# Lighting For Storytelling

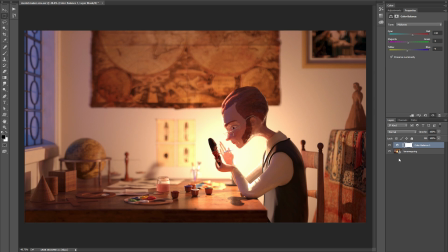4180s
But if at any point I want to go back to my tone mapping or to my original compositing,
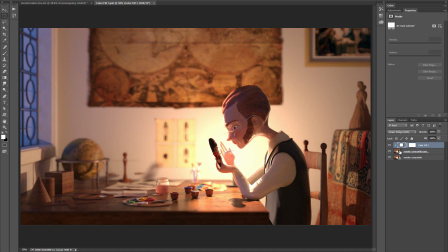4185s
all I need to do is to double click on this smart object layer, and you can see when that opens, that is still in 32 bits per channel. And the same applies to the original composite. When I open that, that is still in 32 bits per channel. So you can see that this is a completely non-destructive workflow.
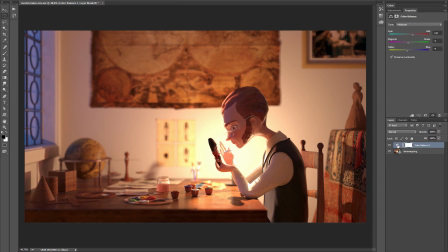4204s
So what I'm going to do now is, as well as my color balance layer, I'm going to add a curves adjustment layer and also a hue saturation adjustment layer on top of that. And I'll pause the video while I make a few tweaks, because rather than make you watch every single tweak I do,
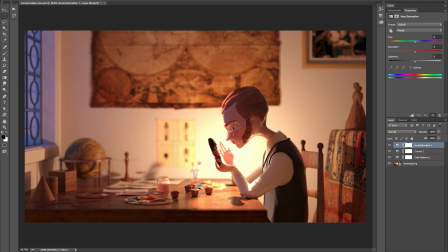4221s
I think it'd be better just to do the tweaks and then talk about them once they're done. So I've done a little bit of grading to the image.
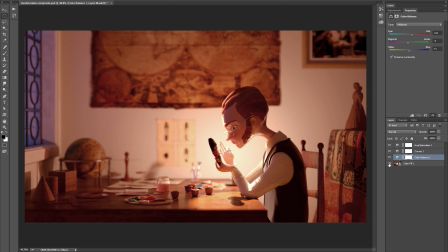4228s
Essentially, I've just tweaked the contrast and tried to unify the color scheme a little bit. If I just disable my new adjustment layers, you can see that I've made everything a little bit warmer and tried to unify the color scheme around the warm red and to play down the cooler blue and also the yellow.
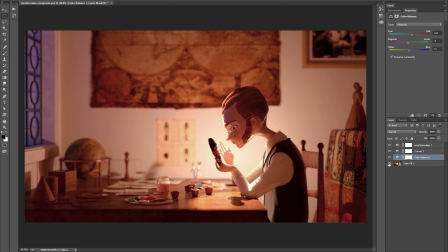4247s
And the reason that I've done this is just to make the image more cohesive compared to the original. More cohesive, easier to read, and it goes back to our story points of composition and mood. And the curves adjustments I've made are relatively subtle.
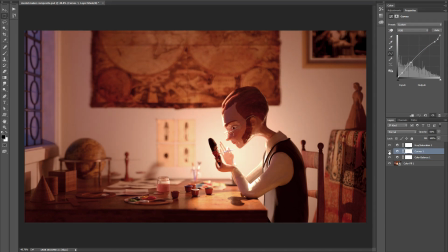4263s
What I wanted to do was just to slightly decrease the contrast, mainly to add a little bit of a lift to his face. You can see it's very subtle, but I just thought it made the character more readable. And finally, to the hue saturation adjustment, what I've done here is just to reduce the saturation.
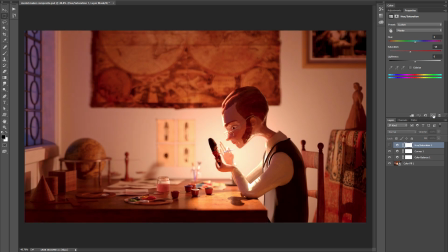4282s
You can see what happens when I disable it. Because of the color balance and the curves adding on top of each other, the image became very saturated and looked unnatural, I thought. So I've reduced the saturation a little bit just to make it more naturalistic feeling. And this relates back to the idea of stylization,
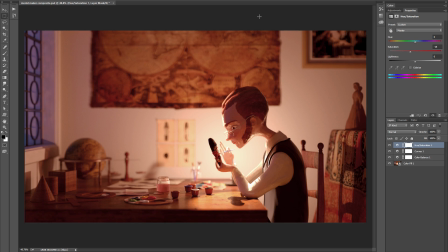4302s
because the amount of saturation that you have really depends on how naturalistic you want your results to be. You can have very saturated images, which of course would be stylized, or very under-saturated images, and these would also be stylized.
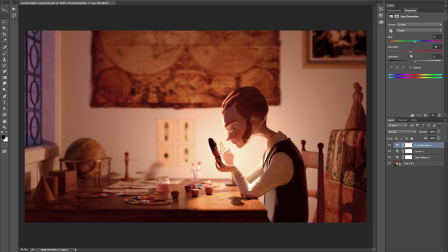4318s
So it really is a question of judgment whether you want to be in the naturalistic or the stylized range. And in fact, I would say that at the moment this image is slightly oversaturated still, so I'm tempted to just reduce the saturation just a few more points to bring it back to something a little bit more naturalistic,
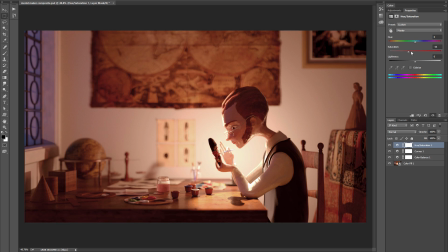4338s
because I think a naturalistic look really suits this particular image. So you can see that when you're grading, you're essentially just fine-tuning, but with exactly the same objectives as when you're lighting, and so you should approach it with the same mindset and the same emphasis on composition,
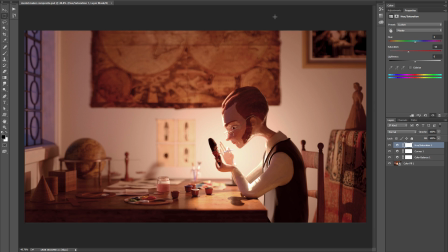4355s
mood and style and storytelling.
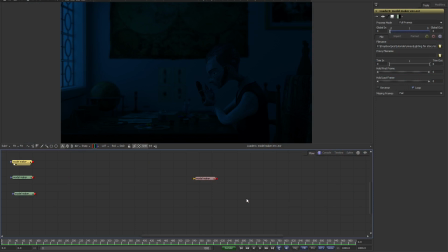4358s
If you prefer a nodal compositing workflow, then Fusion or Nuke are probably much better options than Photoshop. And the great thing about working in a nodal compositor is that you don't have this sort of kerfuffle with having to create smart objects.
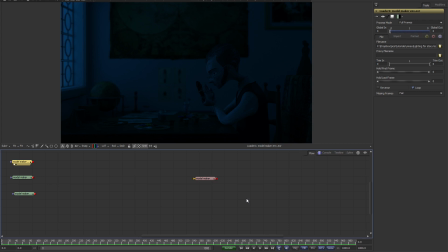4375s
Nodal compositors are built from the ground up for dealing with HDR files, so they tend to handle them much better. You don't have the limitations that you would have in Photoshop, for example, where only a subsection of the tools are available to you when you're working in a high dynamic range format.
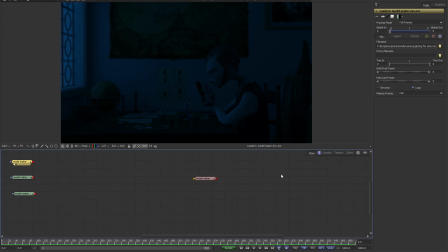4392s
So here I've got Fusion open, and the reason I've chosen Fusion over Nuke is that Fusion is freely available. You can download it for free from the Blackmagic website, whereas Nuke is rather expensive,
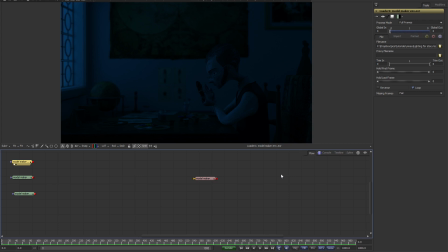4405s
but the workflow is actually very, very similar in both applications. So I've brought in my 3 lighting passes into Fusion.
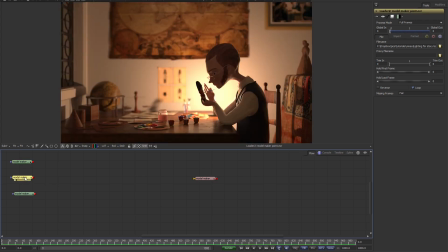4413s
We're looking at the environmental lighting pass now, and this one is the candlelight, and this one is the spotlight.
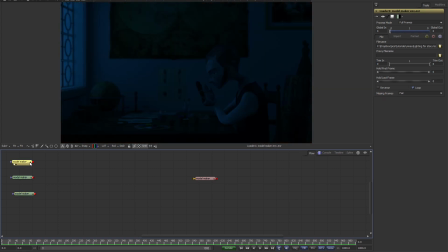4420s
So what I need to do is to comp them together.
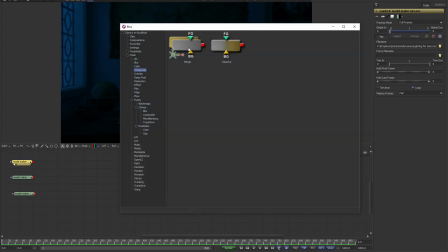4422s
So I'm going to select the environmental light, open the bins, and just double click on the merge node to add it to the flow.
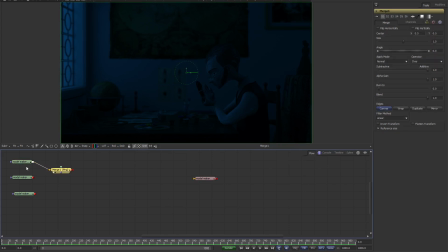4430s
So I'll focus my viewer onto my merge node, and then I'll connect the next pass to it.
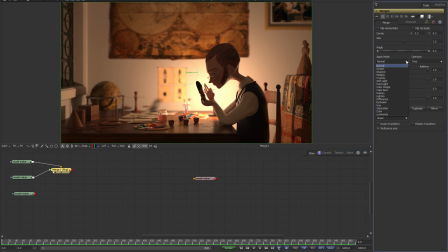4437s
And you'll see that in Fusion there isn't actually an additive blending mode. So what you need to do is to use the normal blending mode, but then turn the alpha gain down to 0. And you can see as I do this, we get additive blending.
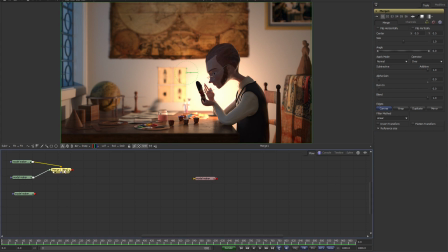4451s
So to merge the spotlight into my comp, what I need to do is to make sure I've still got this merge node selected, open the bins again,
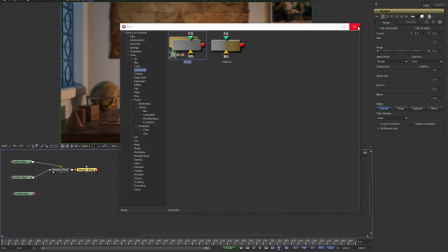4460s
double click on another merge node,
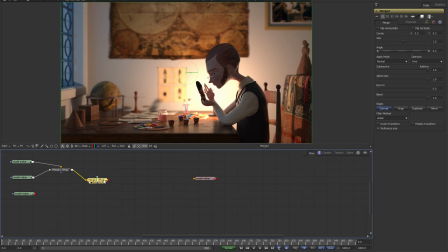4462s
and once again focus my viewer on it by hitting 1 on the numeric keypad and connecting my third pass to
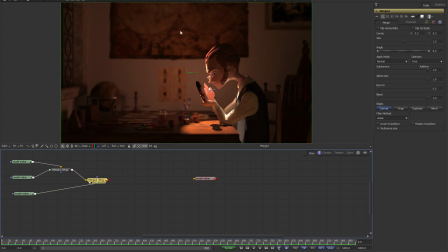4470s
it. And once again, because it's not blending it additively,
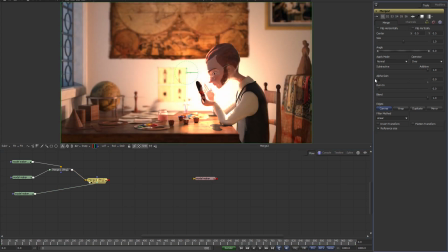4473s
I need to reduce the alpha gain so that it's added to the previous merge node. And with my layers comped together, the next thing to do is to add some actual compositing nodes. So I'm going to right click in my flow and I'm going to go to add tool,
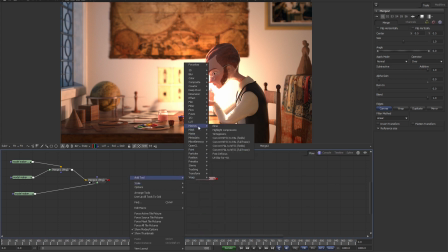4491s
and I'm going to go to macros, and I'm going to add the filmic macro. Now I've included the filmic macro for Nuke and for Fusion with the assets for this tutorial, so you can follow along yourselves if you want to.
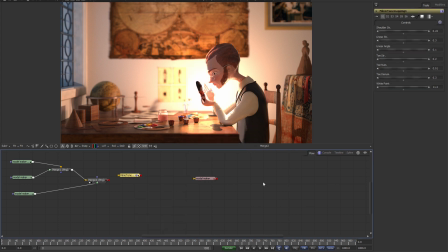4507s
And once again, if you want a much more in-depth discussion of this filmic tone mapping,
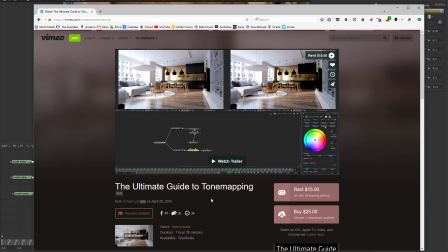4513s
I'd point you to my ultimate guide to tone mapping, where it's covered in some detail.
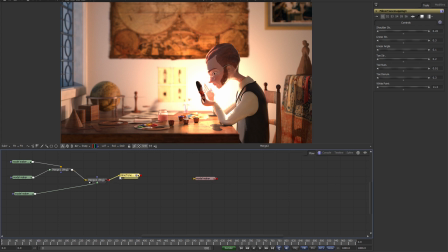4519s
So next I'll connect my merge node to my filmic tone mapper,
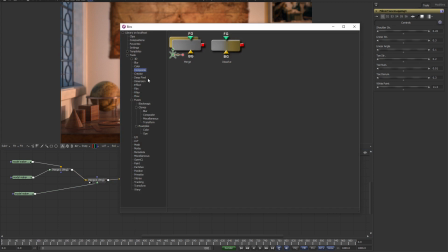4524s
and then I'm also going to add a color corrector to my flow.
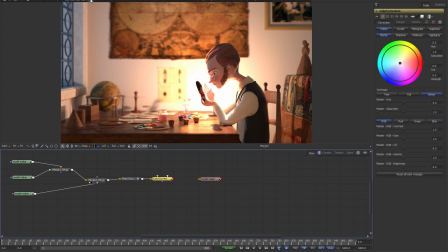4529s
And then finally on top of that I'm going to add a soft glow, which is in the blur filters, and I'm going to connect that to my output node, which is going to write a PNG file.
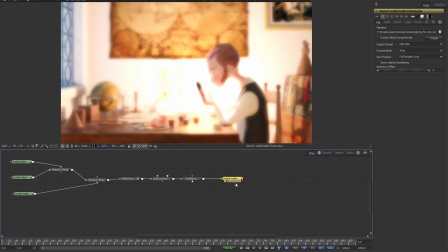4543s
And the final step is to just hit 1 on my output node so that it connects the whole chain up and I see the final result. You can see my soft glow is a little bit too crazy, so I'm just going to hit Control P just to disable it temporarily. So there's not enough contrast in the comp right now, and that's because of my filmic tone mapper. You'll see if I disable it, I get a lot of burn back in the image. So what I want is some tone mapping, but I don't want it to be quite as strong as that. So I'm just going to quickly adjust all these curves to get something more or less workable.
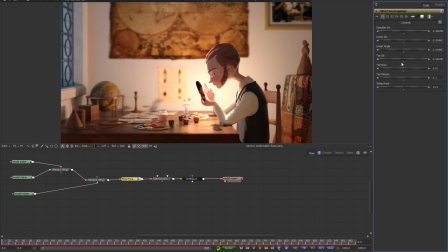4579s
I'll come back and fine tune it all later, but you can see that by adjusting these sliders, you've got a very fine amount of control over the tone mapping in your comp. And the same applies to the color correction node,
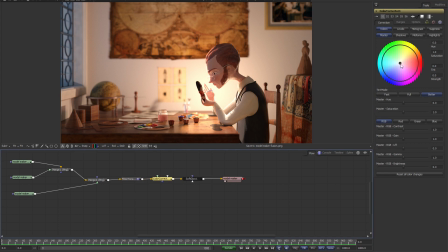4592s
because color correction in a nodal compositor is much more powerful than in Photoshop, in my opinion. You've got much finer control over the levels of colors and saturations in the shadows, midtones, and highlights.
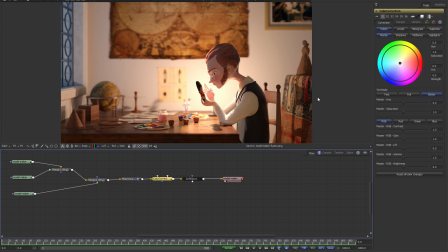4607s
So once again, what I'm going to do is I'm going to pause the video while I make my color and tone mapping adjustments, and we'll come back and I'll explain my choices and why I made them.
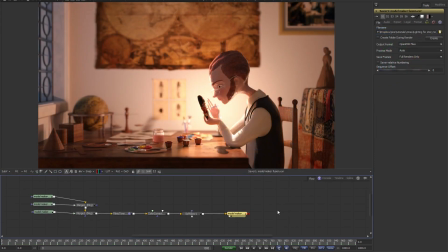4618s
So I've spent a little bit of time doing some grading on this render, and if we compare the before and after,
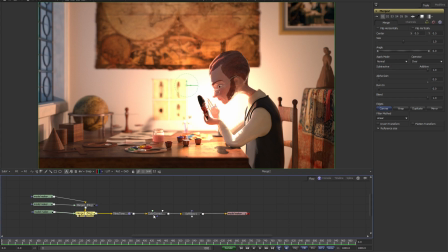4625s
this is the ungraded output of my composited nodes, and this is the final result after my grading.
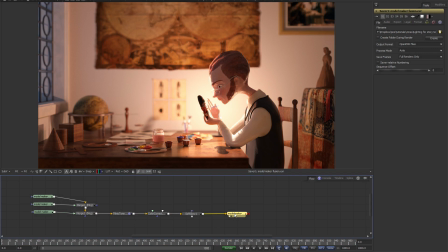4632s
So you can see that my grading is pretty subtle. What I've actually done is just to take out the burn from the lights,
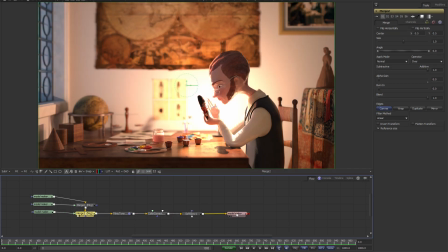4640s
just to tone map them a little bit to bring the contrast back within a less extreme range.
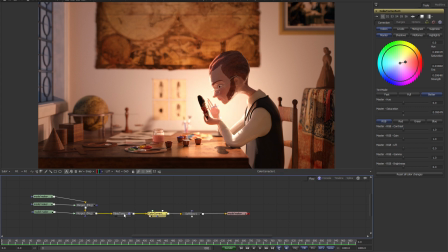4646s
And then I've just done a bit of minor color correction. So once again, if we just have a look at the tone mapping prior to the color correction, you can see that what I've done with the color correction is similar to what I did in Photoshop, is just basically unify everything towards the warmer reds.
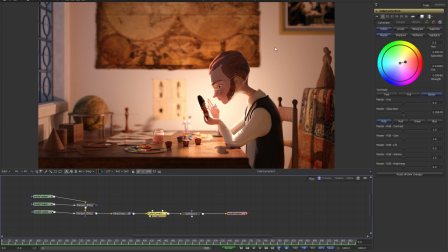4664s
And I've been careful not to be too heavy-handed with my color grading, because I want to keep it within the naturalistic range. I don't want the colors to be too saturated and too stylized.